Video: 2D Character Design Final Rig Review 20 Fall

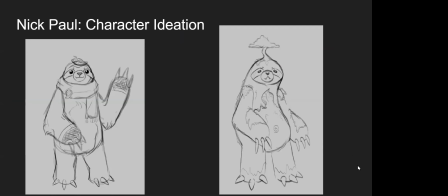It fit more with like my idea of them being a forest guardian. So rather than just like a sloth living in the forest, they're actually like one with the forest and kind of like embody like the nature spirit I wanted to go.
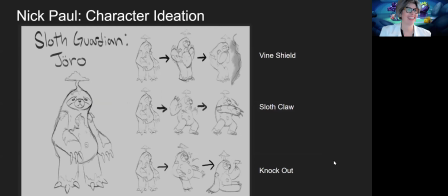They've got the moss growing on them from being so slow, and yeah. All right, and character ideation. Tell us about how you did these drawings. What did you do to kind of get in your head those kinds of movements?
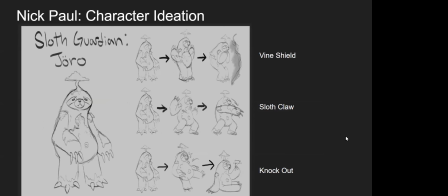So I kind of based a lot of it off of the references that I came up with, and then I kind of wanted to base it off of like elements of the sloth, and like so I made his arms like kind of long and big, so I wanted to incorporate his arms into a lot of the moves. So that's why in the vine shield,
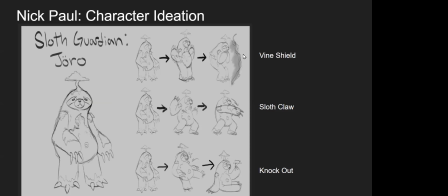while it still like creates the vine shield in front of him, his arms are a lot a part of the movement. So like they bring him in front of him, and they for the sloth claw attack, like they wind it up and then do a big motion out in front of them. So I wanted to incorporate a lot of that for it.
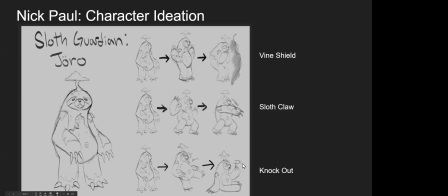And then the knockout one, I just thought that was kind of fun. It reminded me of like old Tom and Jerry, Hanna-Barbera cartoons. And I just wanted to have a little bit more like comedic element to my character. Right.
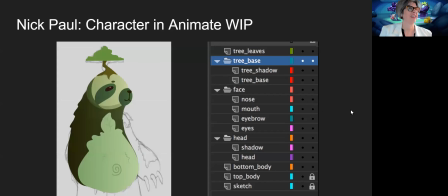Nice. All right. Okay, so this is your animation working in progress. So kind of showing us your layers. It's looking great.
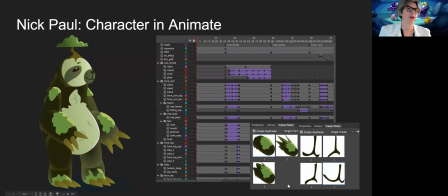And your frame picker, this is our first look at the frame picker. So tell us about this arm pose, for example. Yeah. So I just have two of my frame pickers. The first one is for the front arm during the claw attack. I used some smearing with it.
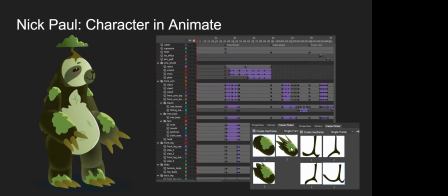So those two are two different smear frames to give it a little bit more motion and dynamic when doing the actual attack. Mm-hmm. And then these are the mouths, right? So yeah. Okay. And we see in your timeline here columns.
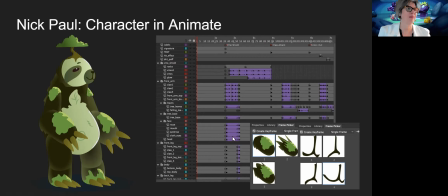Why do you do columns in the animation? Like, why do I specifically, or like in general? In general, yeah. It's like a little quiz here, Nick.
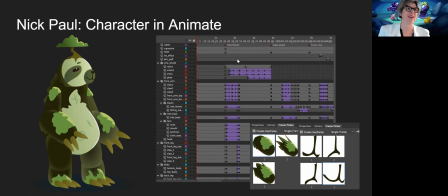If I remember. Well, I'll put this out to the rest of the group then. Why are columns a good thing to do for animating? When you say columns, what exactly do you mean?
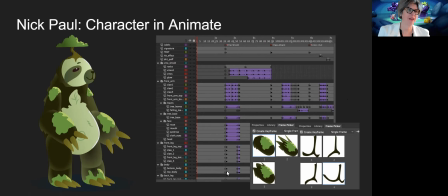So do you see how Nick's got all these keyframes lined up in a column, kind of like an architectural column? They're all connected together and start at the same time. So I'll tell you why. So we do it because when you start blocking,
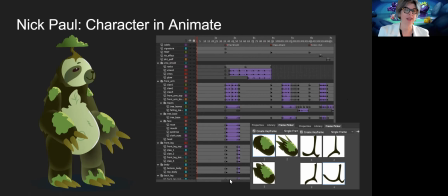I can tell where he's like blocked that the new action is going to begin, and then all of these assets need to move along with it. So you grabbed you shift clicked through multiple things, right, Nick, and then moved it where you needed to go.
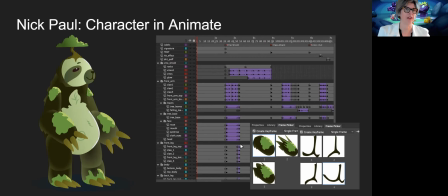And that's why we see the timeline have columns like that. It's evidence of a good animation.
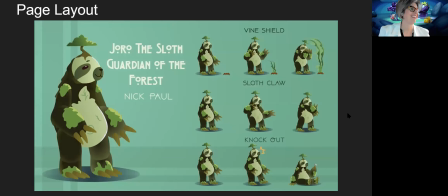Good work. Yeah. Wow. Page layout. Awesome. Well, Kelly, what do you think of how the page layout turned out for Nick?
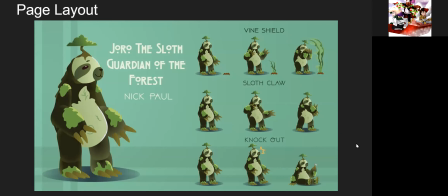It's really nice. I just like how you did the background with like the faded stripes. It's just neat. That little extra accent is really nice and fitting to the character. Thank you.
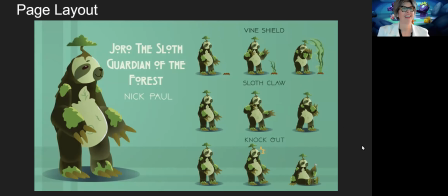The striping, yeah, that's quite nice, right? So now we see really the actions laid out. That's really quite nice. We have already looked at the animation last class, but we really get a sense of what you had to do for the character design and moving the poses around.